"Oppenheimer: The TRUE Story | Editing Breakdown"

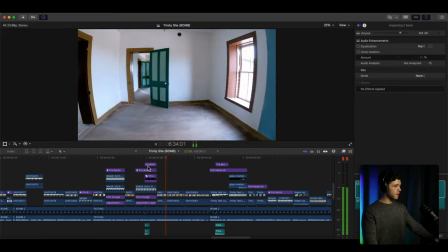1726s After these tragic incidents, the Los Alamos laboratory canceled all future testing, melted down the cores, and ceased all hands-on critical testing for good.
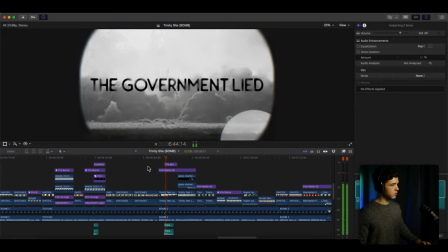1737s After Trinity was detonated, the government lied to the public to cover it up. Impact.
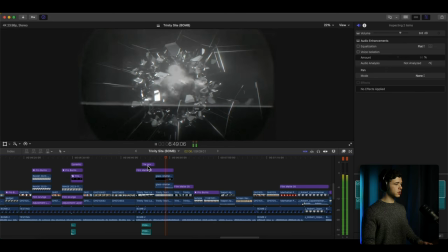1741s The locals knew something had happened because the shockwaves broke glass windows up to 120 miles away from the site.
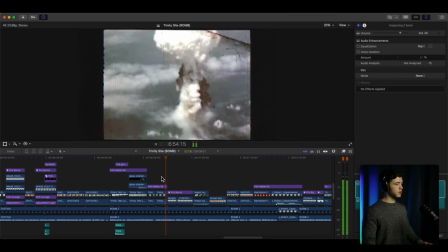1746s It wasn't until after Truman dropped two atomic bombs in Japan less than a month
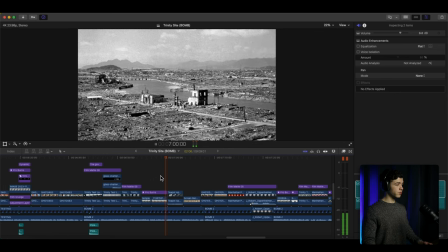1752s later that the government finally admitted the truths that this is where they had tested the first nuclear weapons. Immediately, the Trinity site became subject for public interest and controversy, and it continues to be an insanely popular place to visit 76 years later today. After watching the first nuclear.
And so going back here again,
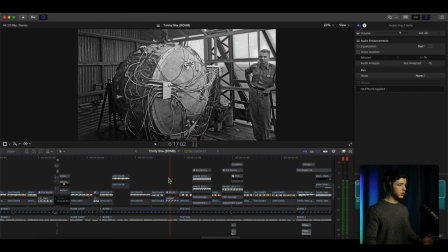1774s
more B-roll talking about the house, going through, just showing the assets that he's explaining. Again, we've got the noise in the background and all the film look to kind of give it that vintage style, because it is very appropriate inside this video. I tend to try to not some styles get overused sometimes, like the film style, for instance. And at some moments, it's cool and stuff, and it looks cool, and if it works good, then, you know, that's good. But I try not to use it all the time, especially if everyone's just using that style, because then you're just pretty much doing what everybody else is doing and not trying to make, you know, a unique style for yourself. But in this one, it is very appropriate because of the time framing that's in this video. And so as soon as I knew they were filming this, I'm like, all right, that is the style that I'm going for. And so that's pretty much the story behind that style, to make it fit the time frame that it was, that it's explaining. Again, we got to shake,
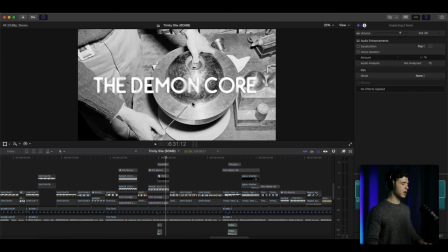1875s
focusing on it. And there was an impact, like I said before.
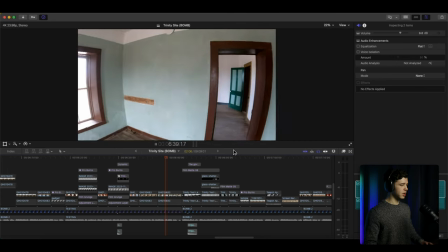1885s
You'll notice a lot of these have those sound effects behind.
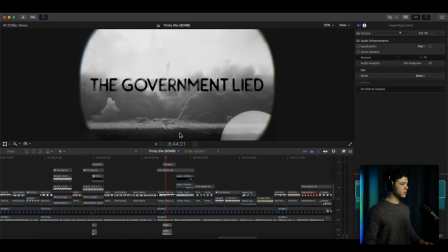1890s
And then again, got more of the explosion, highlighting what he said.
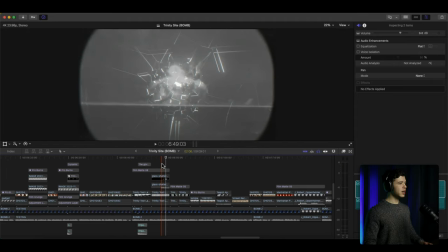1898s
And then right here, we've got like the...
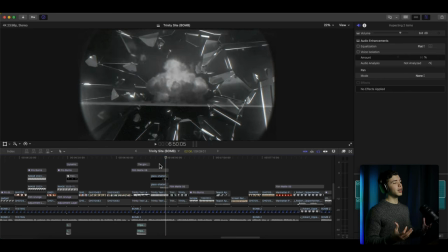1902s
Now, I know it probably wouldn't look like it, but like the lens is shattering. That's probably not what it would look like. The camera, well, at this rate, the camera would probably be obliterated, but that's the effect we went for here.
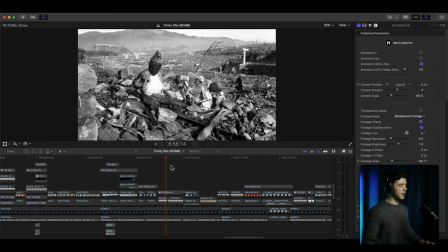1921s
And more B-roll talking about, you know, the bomb and photos explaining everything that happened, you know, where it was dropped and all that.
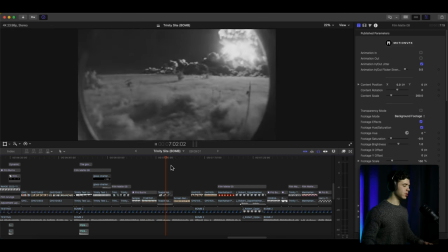1929s
Then the explosion happening.
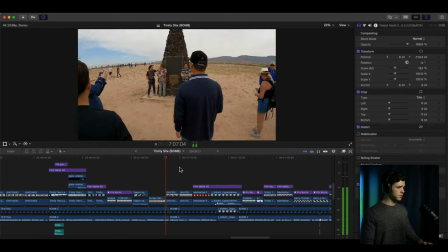1932s Immediately, the Trinity site became subject for public interest and controversy, and it continues to be an insanely popular place to visit 76 years later today. After watching the first nuclear explosion, and some more B-roll. After watching the first nuclear explosions in history, Oppenheimer uttered these famous, haunting words.
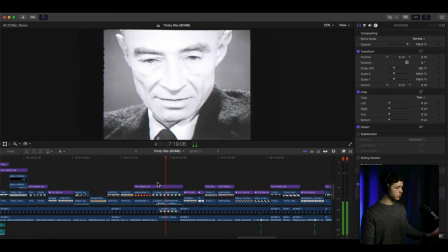1953s Now I am become death, the destroyer of worlds.
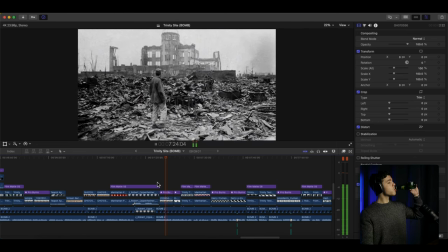1957s When the bombs were used to kill over 200,000 Japanese citizens in war, Oppenheimer told President Truman, "Mr.
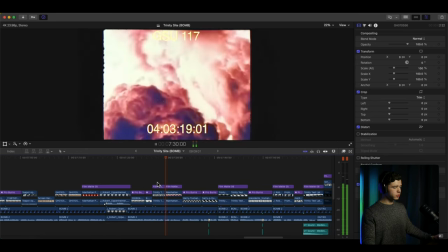1963s President, I have blood on my hands." He felt great and deep regret for building the bomb.
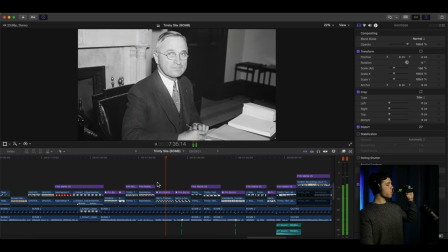1968s Truman was disgusted, throwing Oppenheimer out of the White House. "I dropped the bomb.